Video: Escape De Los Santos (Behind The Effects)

the effects section of ESCAPE de los Santos, and here we are going to demonstrate how we did all the different effects.
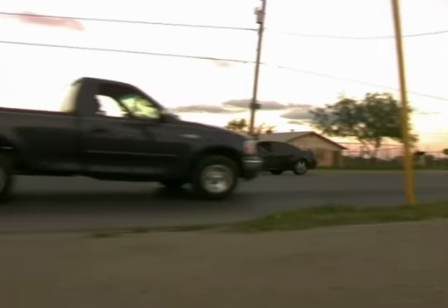And let's delve right in. This is a very simple effect. It's just mainly of an editing and in-camera effect trick, where you see the car.
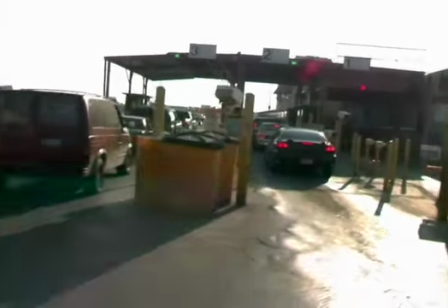Well, we didn't have expensive gear to put to mount a camera on top of a car.
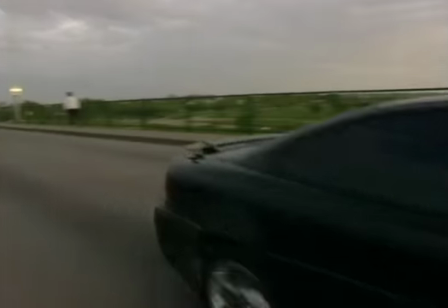So what we did to fake dialogue scene to make it seem like if they were actually inside of a car, and without the car noises,
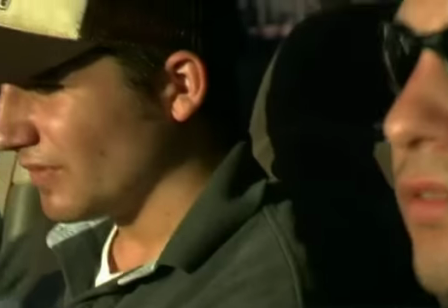we just stopped the car and just moved the camera around just to make believe that we were actually driving while filming.
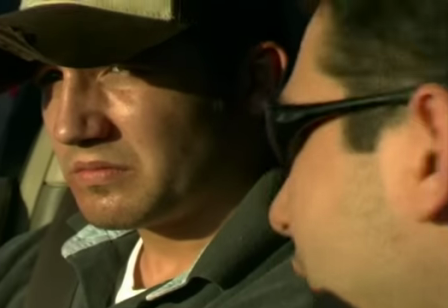But the car isn't actually moving. As a matter of fact, we just had a guy with a branch just moving it in the background.
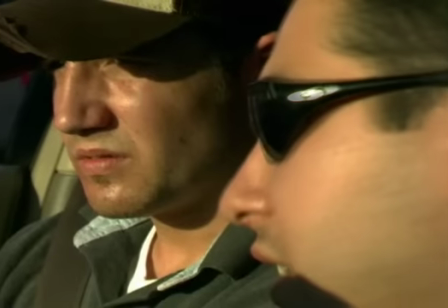Actually, I was Roberto Rodriguez, one of the producers of the film.
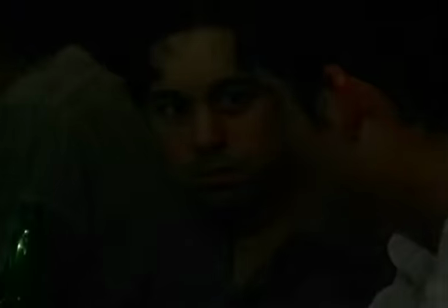This is another in-camera effect trick. This is when you don't have any extras. And this was supposed to be a nightclub shot.
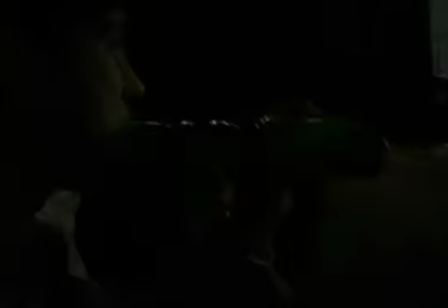Of course, there were no people in the nightclub. We only had one extra and the two actors that are speaking here.
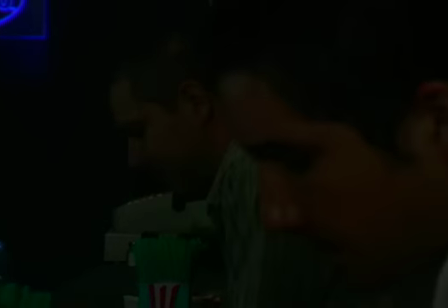So what we did is, my friend Mario over there is in the background, Mario Aldrete. He's from Monterrey, specially flew in just for the occasion to film.
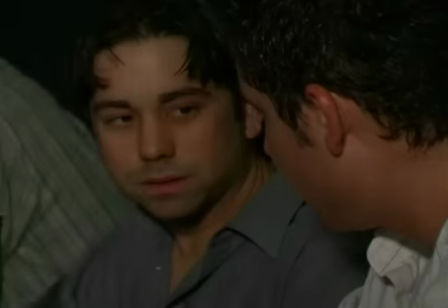So anyway, we just had Mario and that's it. That's all we had.
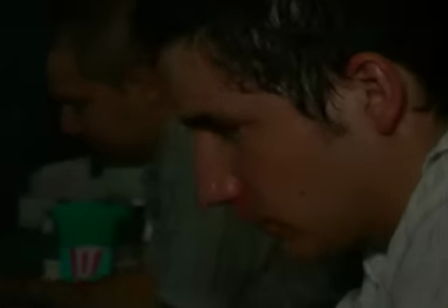So what we did, he was dressed, thank God that he came dressed in a shirt and a cap and a t-shirt underneath.
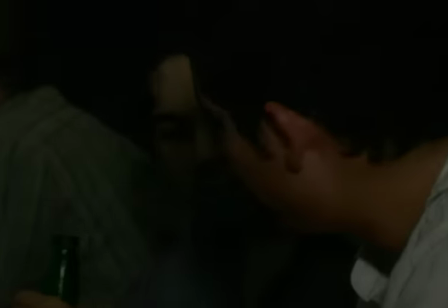So what we did is just have Mario over there in the background. In the next shot, you'll immediately see Mario
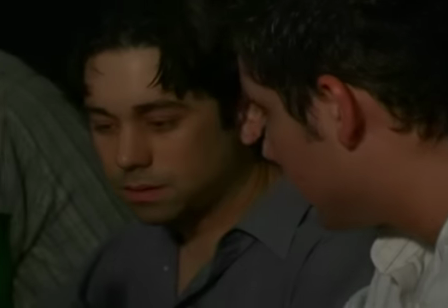without the shirt and wearing his t-shirt and cap. So that's Mario again appearing for the second time.
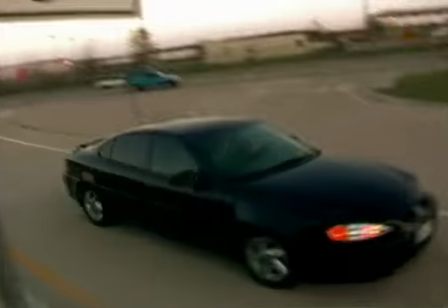Now this is a more complicated effect, and this involves them they were driving and then they go into the bridge in Mexico.
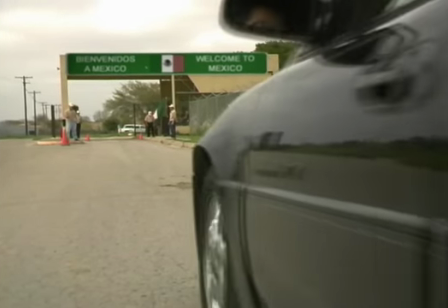Well, we did not have access to a real bridge. The federales didn't actually let me film inside of a real bridge.
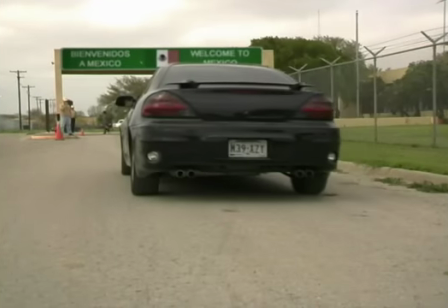So what we had to do is just recreate a bridge without having one.
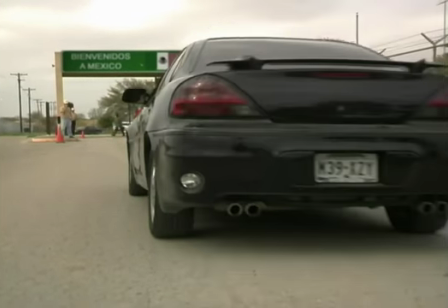So all we had to do is just find a place that kind of looks like a bridge and just put a sign on it with visual technology like After Effects.
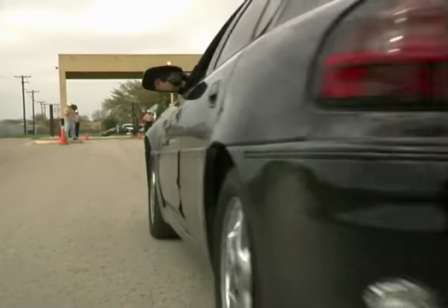The sign wasn't even there. That's how we shot it.
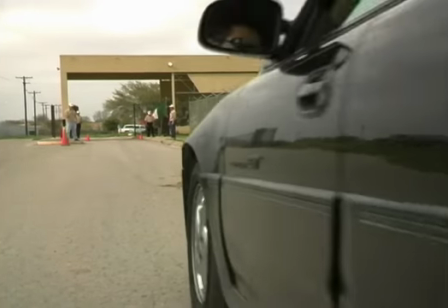After going into After Effects and Photoshop, I created a sign in Photoshop that just says "Welcome to Mexico,
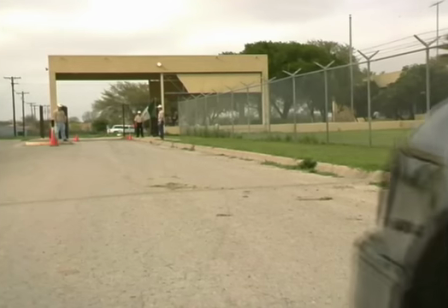bienvenidos a Mexico," and just insert it on the roof.
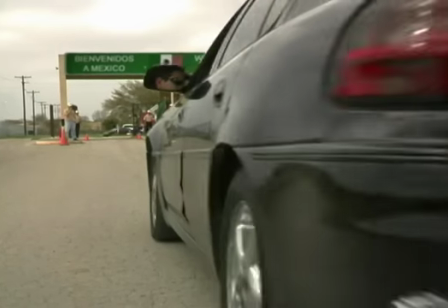So when it passes by, and of course it involves a lot of matting and other advanced techniques,
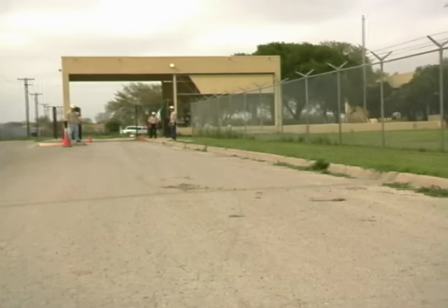but you can easily do it without having the car pass through it and without the camera moving. It's much easier without the camera moving.
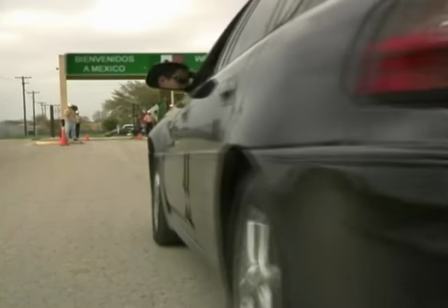So I mean, anyone can achieve this, even if it's just a guy walking by and walking inside, and you can do anything you want on the sign.
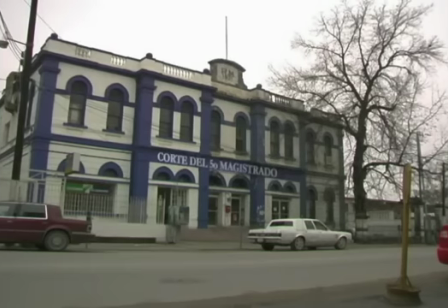And this is the same basic trick. This is the courthouse. This is a very recognizable building in Piedras Negras, where my hometown is.
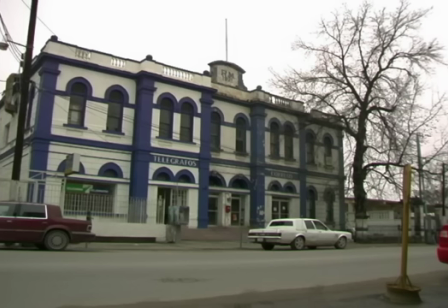This is the post office, and it's always been the post office since the 1800s or whatever.
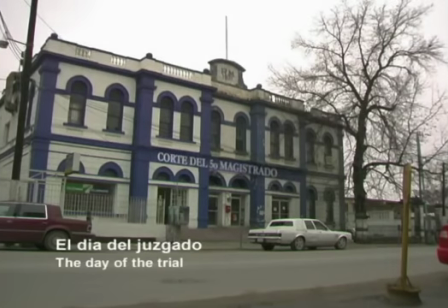And as you can see here, that is the original facade, and we just put it and changed it to the courthouse, the Corte del Quinto Magistrado. And to make it even more believable, just have a guy passing by. That guy is not an actor, he just passed by coincidence in front of the camera.
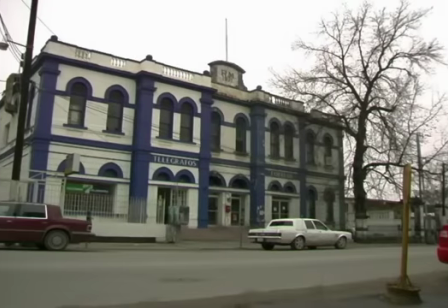So it's just a matter of matting the words Corte del Quinto Magistrado
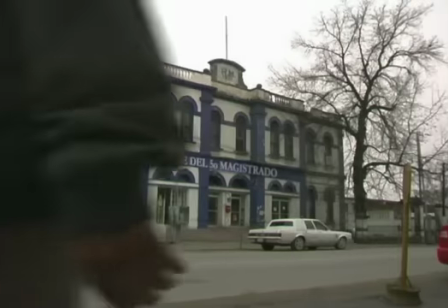and have a cool looking effect. Right here, this is my aunt Raquel.
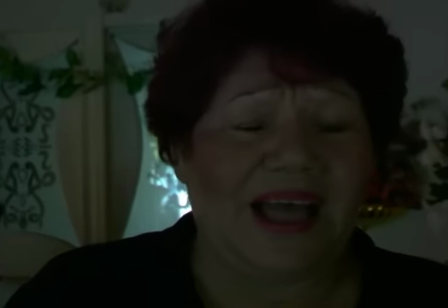This is Andres' mom in the movie, and we have Doña Lupe here, which is my mother-in-law. So right here you can see very clearly that the shots don't match at all,
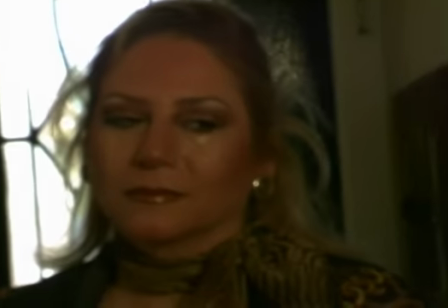because we shot Doña Lupe here like 6 months earlier than this shot right here, and it was totally different houses,
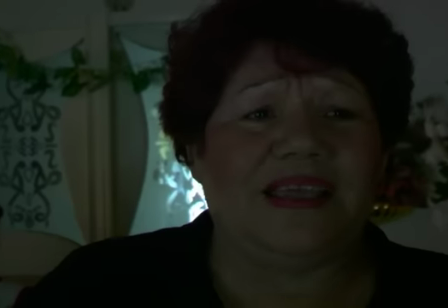different people, and at different times. So they had to be in the same scene together.
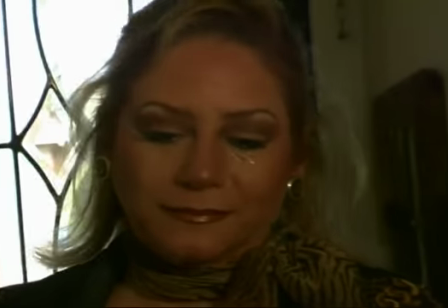All you have to do is just assess what you can do and what you cannot do. This is really easy, because all you have to do is just go into the software, color correct,
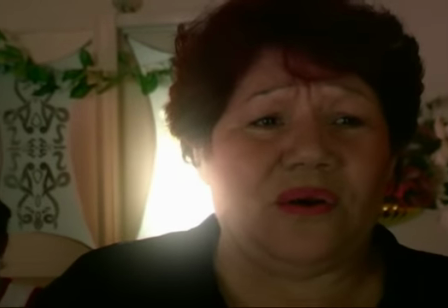and you have a really neat shot, really neat looking shot that actually will match the color.
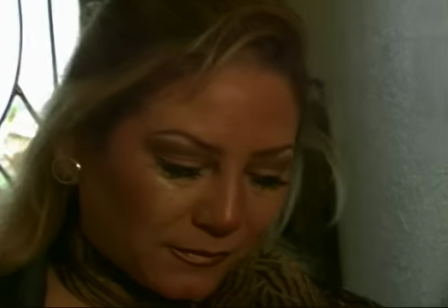You see that golden tone color.
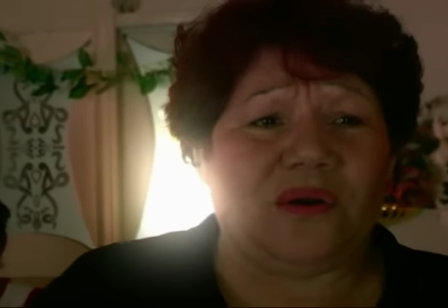And with After Effects, just create a little glow in the background so it can look, more alive and more cinematic.